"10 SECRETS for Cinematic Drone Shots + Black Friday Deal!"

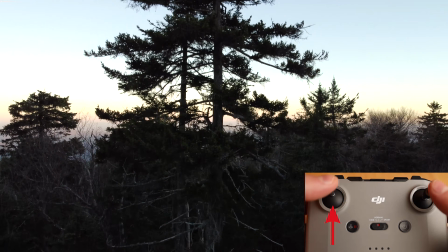So this method is great for an establishing shot for a scene. Secret number 7, fly close to reveal. The next way I get cinematic footage is to fly straight up close to an object.
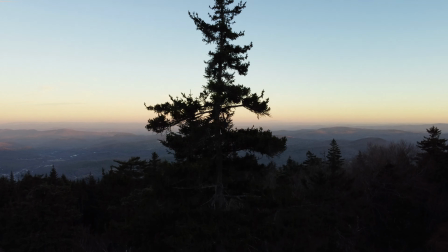All right, I'm flying nice and smooth straight up, revealing different parts of this tree as I go up, just the silhouette.
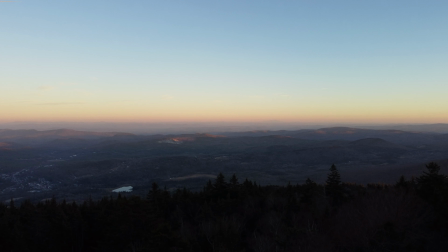As we get to the top, now we can see the entire landscape with a beautiful view.
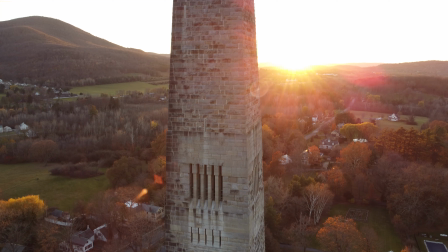In this next shot, we see these people, then the sun pops out. We're flying close to the monument straight up. There's a beautiful hill on the left side, and then we get that nice flare across our image from the sun. Personally, I like shooting into the sun, especially when it's low on the horizon with an orange glow.
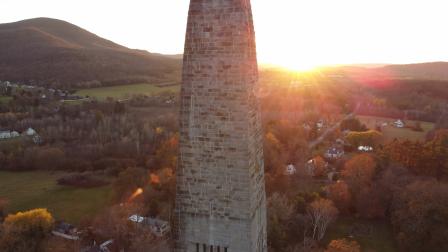And then as the drone goes farther up, we can see the top of this monument.
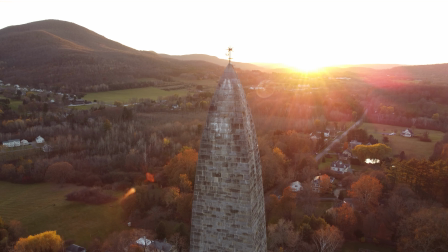As we get toward the top, we can see the picturesque landscape in front of us. The tower becomes less of the focus and the landscape becomes more important.
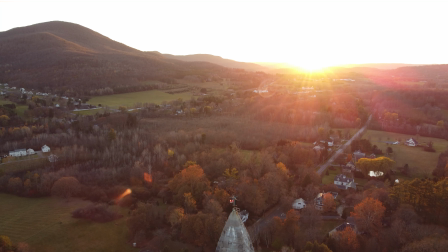The viewer's eye goes from focusing on the tower to focusing on the landscape and then to the flare from the sunset.
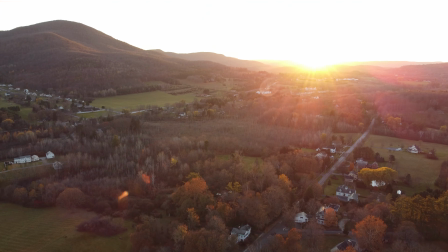And then we finish with the money shot right here. With this one, I moved too fast, which to me doesn't look cinematic.
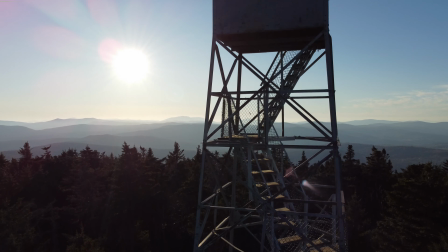So if I had to redo it, I would shoot it slower. And the sun is obviously higher up in the sky.
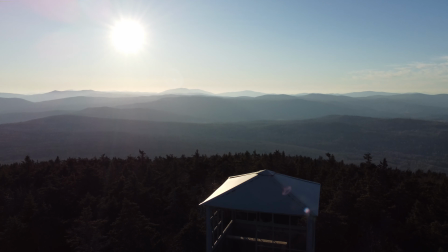It's not as yellow-orange in tone, but we still get a great view. And I also tilted my camera down to reveal more of the trees.
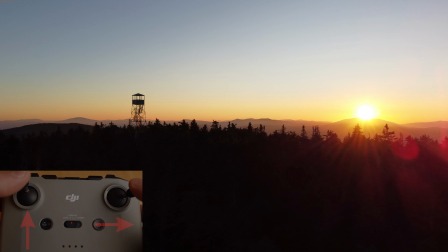Now in this shot, we see a silhouette of all these trees. Then the sun just starts revealing itself. I didn't go straight up this time. Instead, I pressed up and to the right, almost at a diagonal. And we can see the sun reveal itself just over the mountain. The sun is obviously setting.
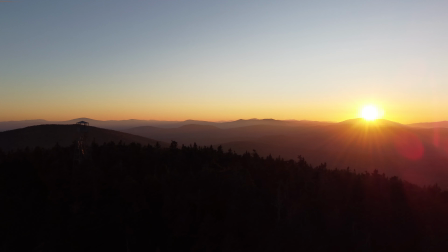And then as we continue to fly, the tower disappears. And the tower and the trees become less of a focus, and the viewer's attention is on the entire sunset and mountains in the distance. And the orange and almost purplish tone in the mountains becomes the focus. And you can even see the lake down near the center.
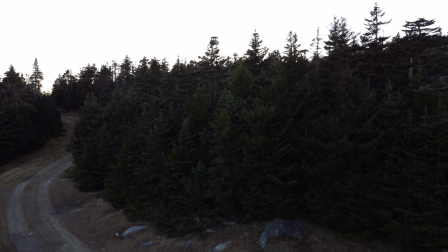The next shot is very simple, going straight up. We see that path to the left which slowly disappears.
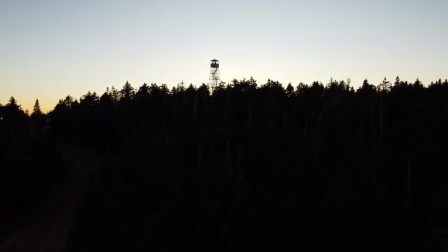We see this black silhouette with the tower. Now I used to be a journalist, so I like to think of storytelling elements such as the tower with the people inside.
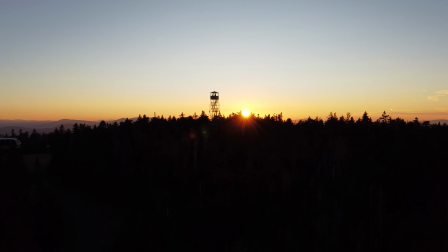And then the sun comes into frame, almost in the center, but not blocking the tower, just to the side. And we get that beautiful sun flare in our shot. Now notice all my movements are slow and smooth.
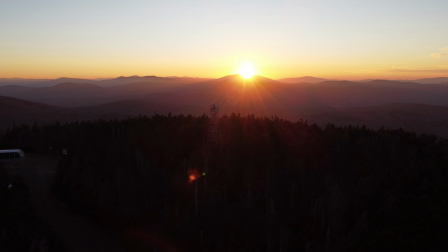I started all these shots really close to the subject, and then I revealed the beautiful landscape in the background.
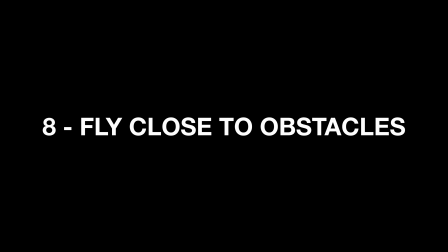Secret number 8, fly low over water, fly past objects fast. The next secret is actually 2 ways to get cinematic footage. Fly low over water and fly past objects fast.
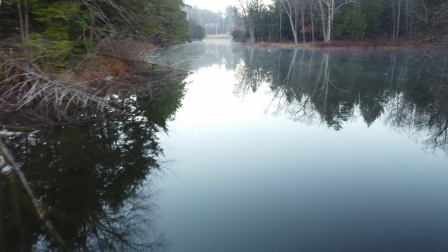I've given a few examples of flying fast past objects, but I'm going to elaborate further here.
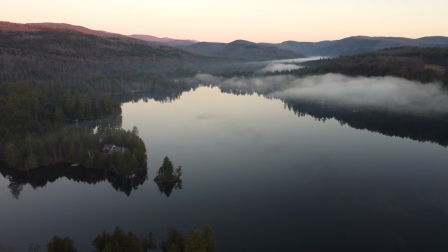Let's start with flying low over water. I like to do this because when you fly high over water, as you can see right here, it looks good.
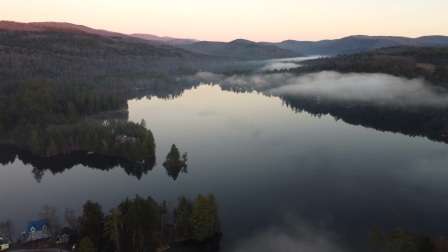However, there's not too much movement. The clouds are moving slightly, but trees and everything else are very static.
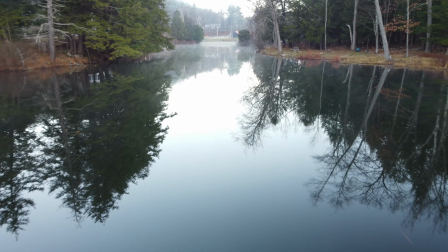Thankfully, the clouds were relatively low, and that is adding some interest. But if the clouds weren't there, it wouldn't be as interesting. So to make it more interesting, more cinematic, I like to fly at a low altitude. In this shot, I'm nice and low, which is creating the feeling of movement.
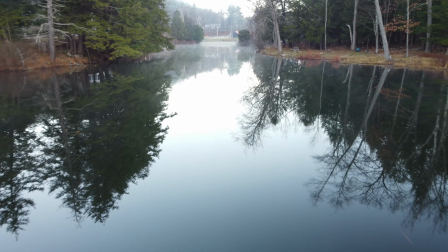I'm probably flying a little too fast for this subject matter, but fast enough that these objects are moving quickly by my drone.
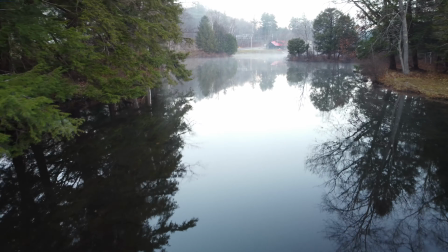You see the fog, the tree branches moving past the drone. Flying low over water, you get this beautiful silhouette if the water is calm.
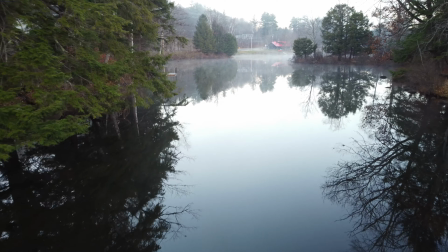Notice the tree branches on the left and the right as well, moving across the frame.
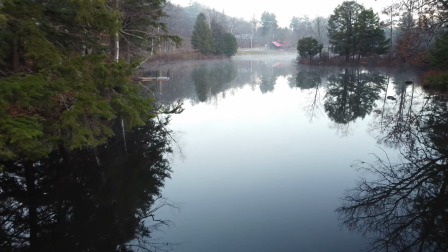The key here is to get as close to those tree branches as possible without hitting them.
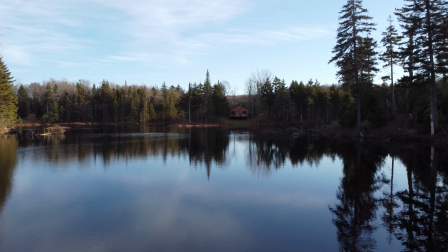This feeling of movement is not as dramatic if you filmed higher up. In the lower right hand side, you can see the trees moving in the ripples of the water.